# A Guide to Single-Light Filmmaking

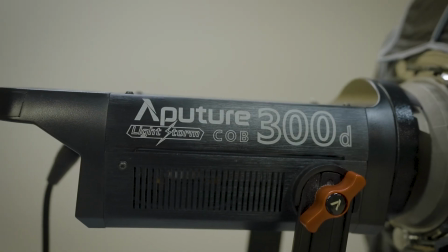So today we're talking about this behind me, lighting, specifically what you can do essentially with just one light source.
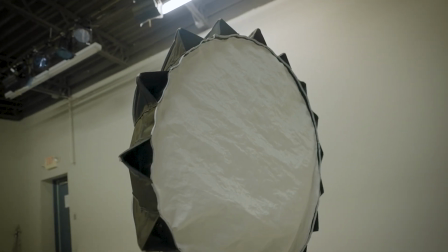And so just a few safety tips on the side of caution before we get started.
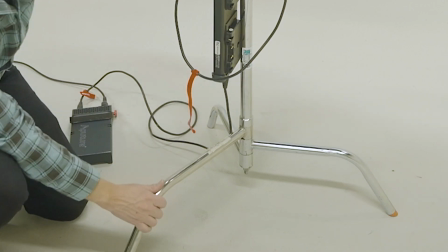Something I like to do is hold out the biggest leg from the opposite side of where the light dome is or the light is facing.
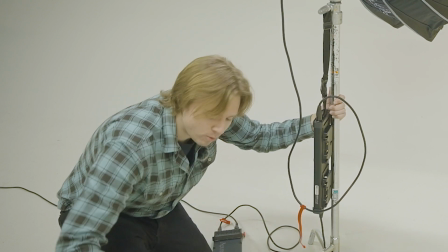That way you're kind of creating already like a counterbalance, and then you add the sandbag on the biggest leg.
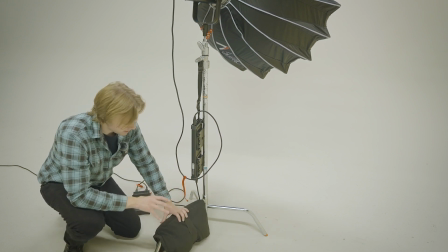Make sure it doesn't touch the ground so the gravity is keeping that sandbag down, and the C-stand as well, keeping that down.
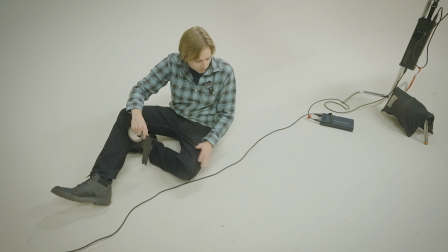All right, so now that we've covered the safety of the crew, we are now discussing safety of the actual lighting equipment.
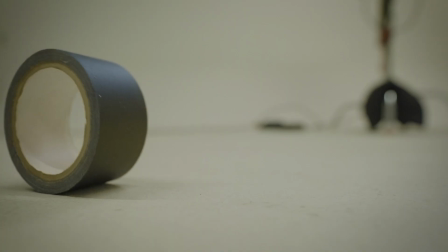And what you're gonna wanna do is have some gaff tape handy, so that way you can just tape this down so nobody can trip over it or yank it in any wrong direction.
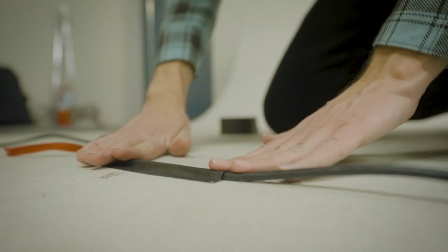So what I typically do is I take one segment of tape, so it's hitting this piece of tape first before it hits the light.
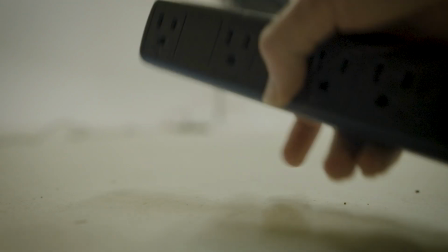And you're gonna wanna do that basically up until you reach the outlet.
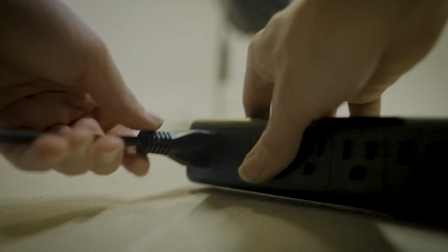And you don't have to do the whole thing, but what I do is I like to do a segment, and so forth.
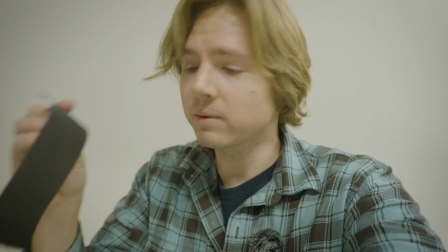And then also just another small minor tip with this gaff tape is to actually fold in one of the ends.
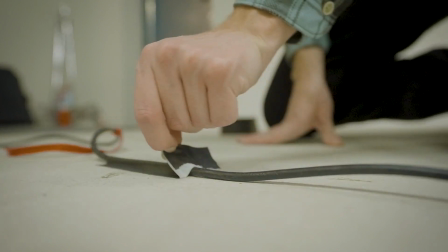That way during cleanup, you're not trying to scratch off a flat piece of tape. You actually have a little pulley to work with when you peel it off. Okay, now we have the light all set up, ready to go. Camera here, light right here. Typically with lighting, especially in these corporate situations, corporate interviews, testimonials, I like to set up a 3-point light to where I would have a light right here, this light right here, the key light, a fill, and then also I would have a hair light behind me. And what a hair light does is it would detract my body from the given background just to add a little bit more 3D volume, and it makes the shot look a little bit more dynamic. It makes it look more cinematic rather than video, but sometimes you have to use only one light source for many reasons. Maybe the budget's too low, or maybe you don't have enough room in your car to travel with the said light sources, because these lights, as you can see, they're pretty big, they're massive, especially these light domes. They do take up a lot of space, they're heavy, and sometimes you just don't want that burden. But also it could be that you are trying to incorporate a style of some sort, maybe a little bit more shadow,
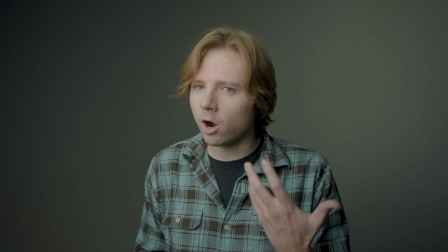maybe a little bit more edgy noir look, and we're kind of getting that vibe here,
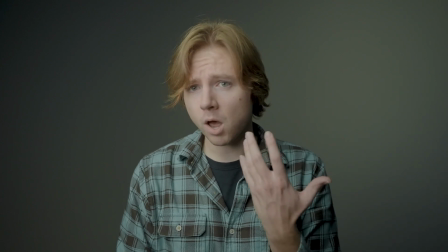but the shadows are a little too soft on my face, I would say, for that style.
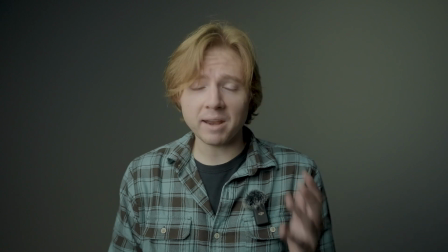This looks, I would say, kind of cinematic in my opinion.
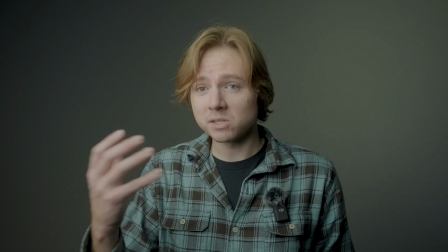Of course, we can do a lot more to make it even more cinematic, but this is definitely in the steps towards cinematic.
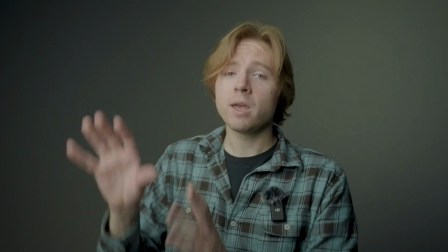Without this giant softbox on here, this giant dome, the light would be a lot more harsh on my face.
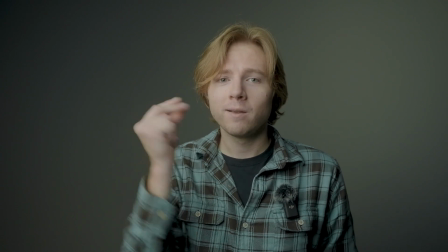And I'll show you in 3, 2, 1. This is what it looks like without the softbox.
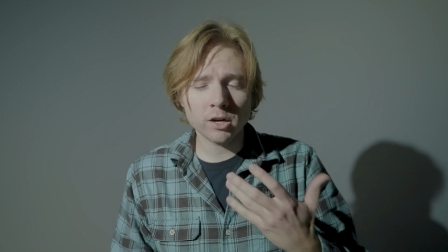The shadows, like I mentioned, they're a lot darker, more crispy, a little bit more of an edge to them.
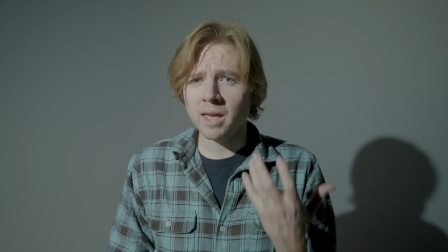This feels more video than cinema. And again, you see a lot of this more so in noir films.
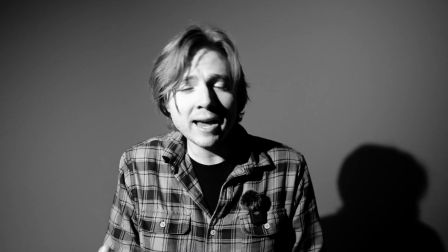So if I color graded this to make it look black and white, it would definitely kind of fit that description.
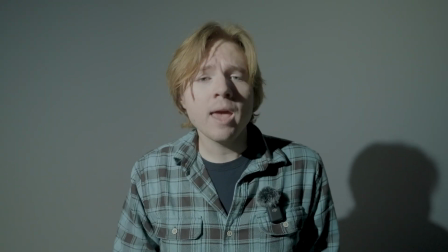And you can do a lot more with this light source too, as well as move it up, move it down, and moving it down and having the lights come up, it just creates a whole different atmosphere,
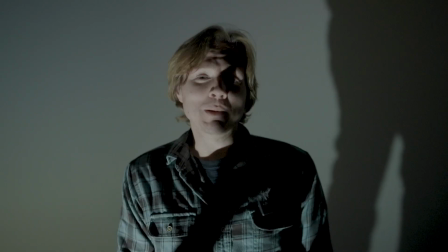maybe a little bit more spookier, and it would look something more along the lines of this.
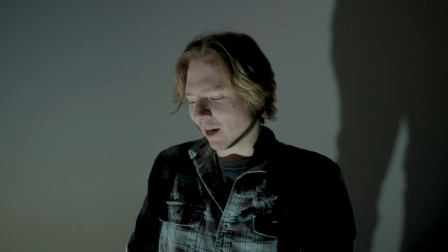It's a little too much. I did put the light on the actual ground, so it is pointing up a lot.
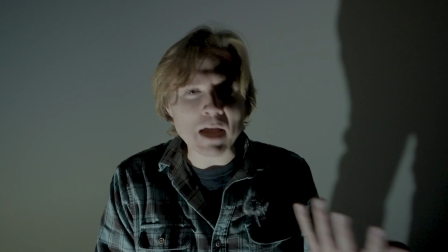So the lighting, it looks very drastic, almost as if I was telling a campfire story. This is kind of the vibe that I would go for.
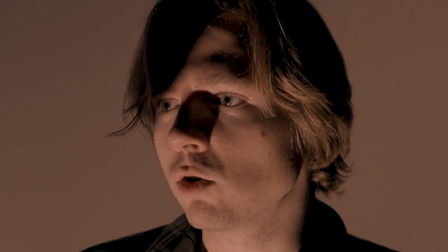Maybe make the light flicker.
There was once a ghost who just could not stop haunting me, and he lived in my attic.
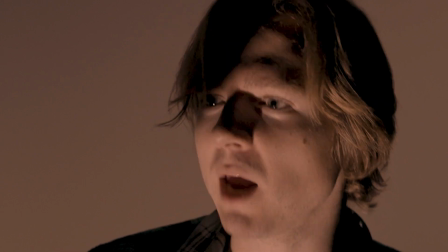His name was Fred, and he wouldn't pay the rent. Ooh.
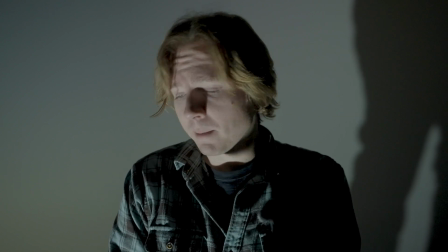It's just a little bit more edgy, a little fun to play around with, and you can achieve a lot of cinematic looks with this kind of light source as well if you had multiple lights.
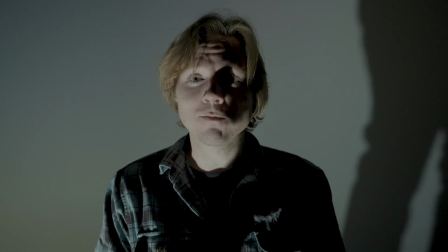But we're only working with one light, and I'm just showing you guys exactly the outcomes of what this one light will provide you in these certain scenarios.